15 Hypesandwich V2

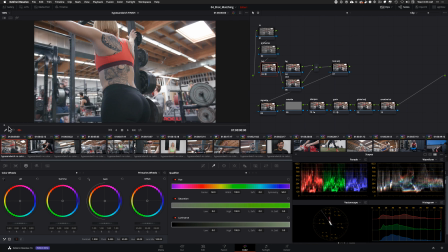4:07 So we're just gonna have to do a proper exposure because
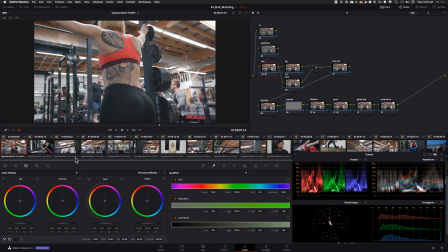4:12 this is cool, but I gotta give it more contrast because if you just think of a commercial for Nike or Adidas or something like that,
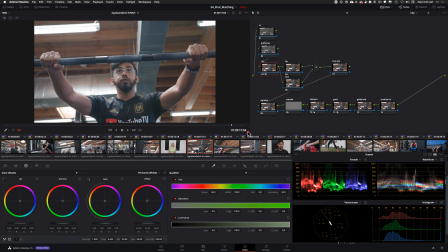4:20 you see like it's pretty stylized and it's pretty punchy, and that's what we want to create with that one too.
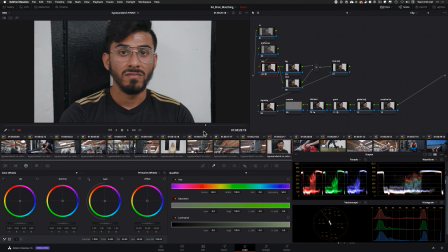4:26 So I mean, I can already see the potential in these sort of shots that I can use as my hero shots to build that juice.
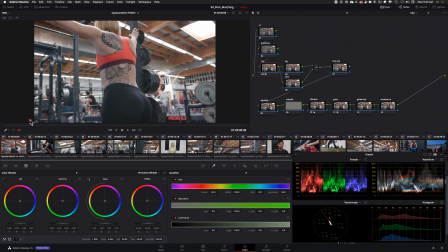4:33 So I think I do want to start with this because there's just so much range here, and once I set up a shot like that, and it's really well exposed as well, so I feel like if I use this as my base, it might be translated pretty well for all my interior shots.
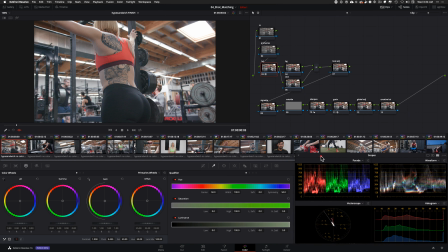4:52 So let's just get right into it, okay? So I'm gonna start with that. So let me go to my primaries
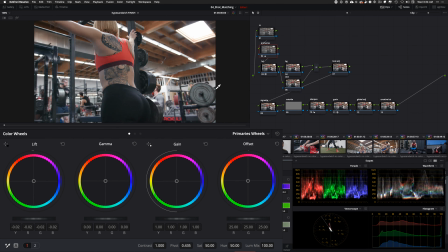4:59 And what I want to do is start with my lift and just bring it down so I get proper contrast going. I'm going to lift my gamma, and I'm going to do that dance, you know the deal. Bring my lift down, bring my gain up,
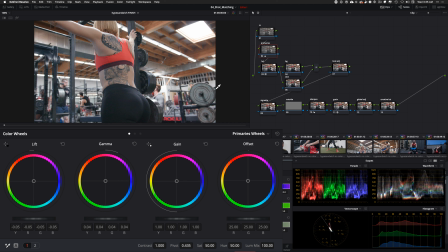5:16 bring my gamma up, and I want to keep the gamma up because I want her skin to be in that world where it is.
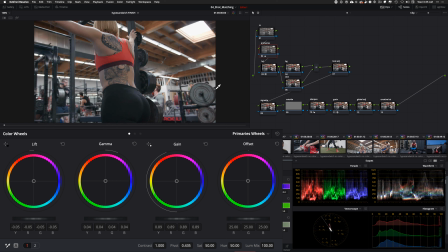5:24 I'm going to bring my gain down a little bit. I'm going to bring my gamma up, gain down, gamma up, and then bring my lift down. Guys, once again, I've said it a million times,
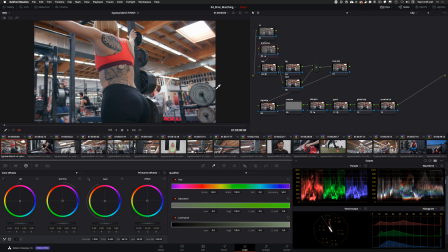5:44 exhaust your primaries before you jump into other fancy schmancy tricks that are in DaVinci Resolve. All the different tools that you can use, just maximize this, guys, first.
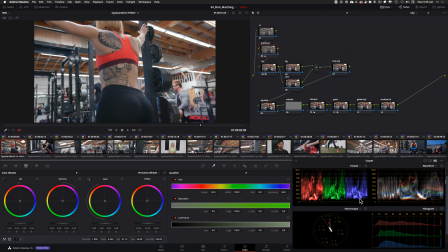5:57 And now one thing that I'm seeing is that my blues are a little bit lifted than my reds, and if I just want to balance them out, I'm going to use again my lift to just kind of dial it in.
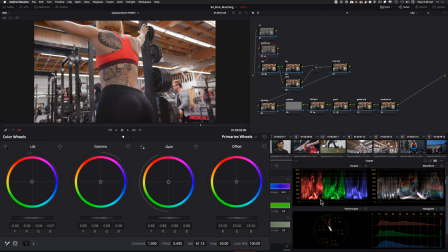6:07 I'm just looking at honestly, I'm just looking at the scopes right now. I'm not even looking at my actual image to dial it in.
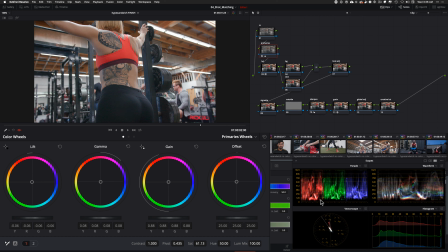So what's happening is that my midtones need to be brought down.
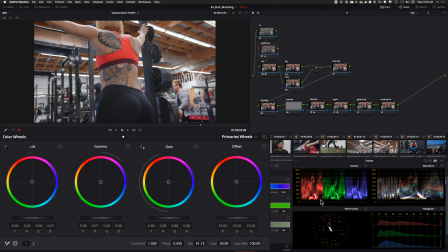So now if I'm looking at right here, it's looking pretty good.
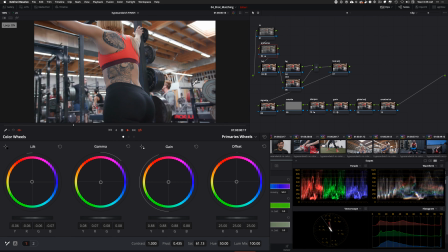6:49 And let's just loop it. So now we got some juice going on, right?
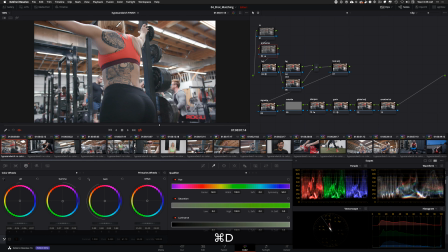6:56 So we're seeing more detail in her hair, her skin, everything is kind of popping out. I gave it a little bit of saturation too. So this is looking pretty good.
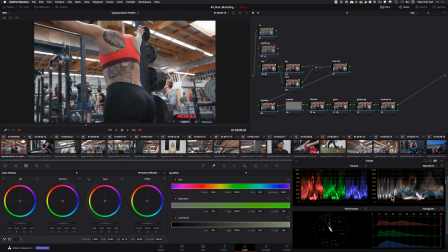7:06 And just look at, so in your waveform, if your black points are white, if your white points are white, then that means that you are well balanced and everything is looking good.
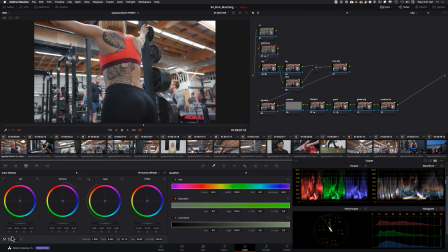7:20 So one more thing that I'm going to do this time, I'm going to use a little cheat. So this guy right here, that's your white balance eyedropper, and I can just go find like a 18% gray or some sort of gray in the screen, and then I can just click on it and just look.
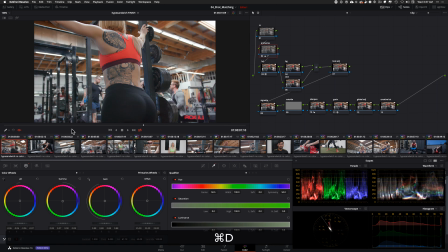7:35 So that's going to give me that extra little boost that I needed to really dial in my white balance. And guys, you guys are seeing the theme now. Throughout this masterclass, I want to show you as many different techniques as possible so you can be super versatile in
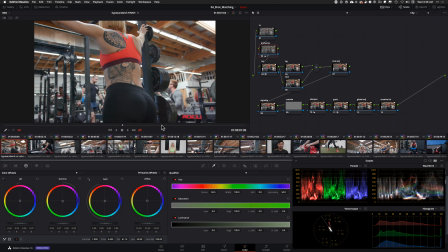7:53 DaVinci Resolve and really get to use the right tool instead of just showing off without really knowing why you're using what you're using.
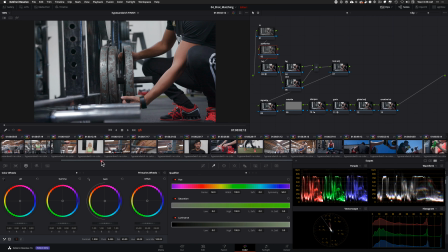8:01 So now I'm going to go ahead and update all my interior shots with this primary corrected node tree. And probably the contrast is going to be not on point, so I'm just gonna have to match that. So this is what I'm gonna do.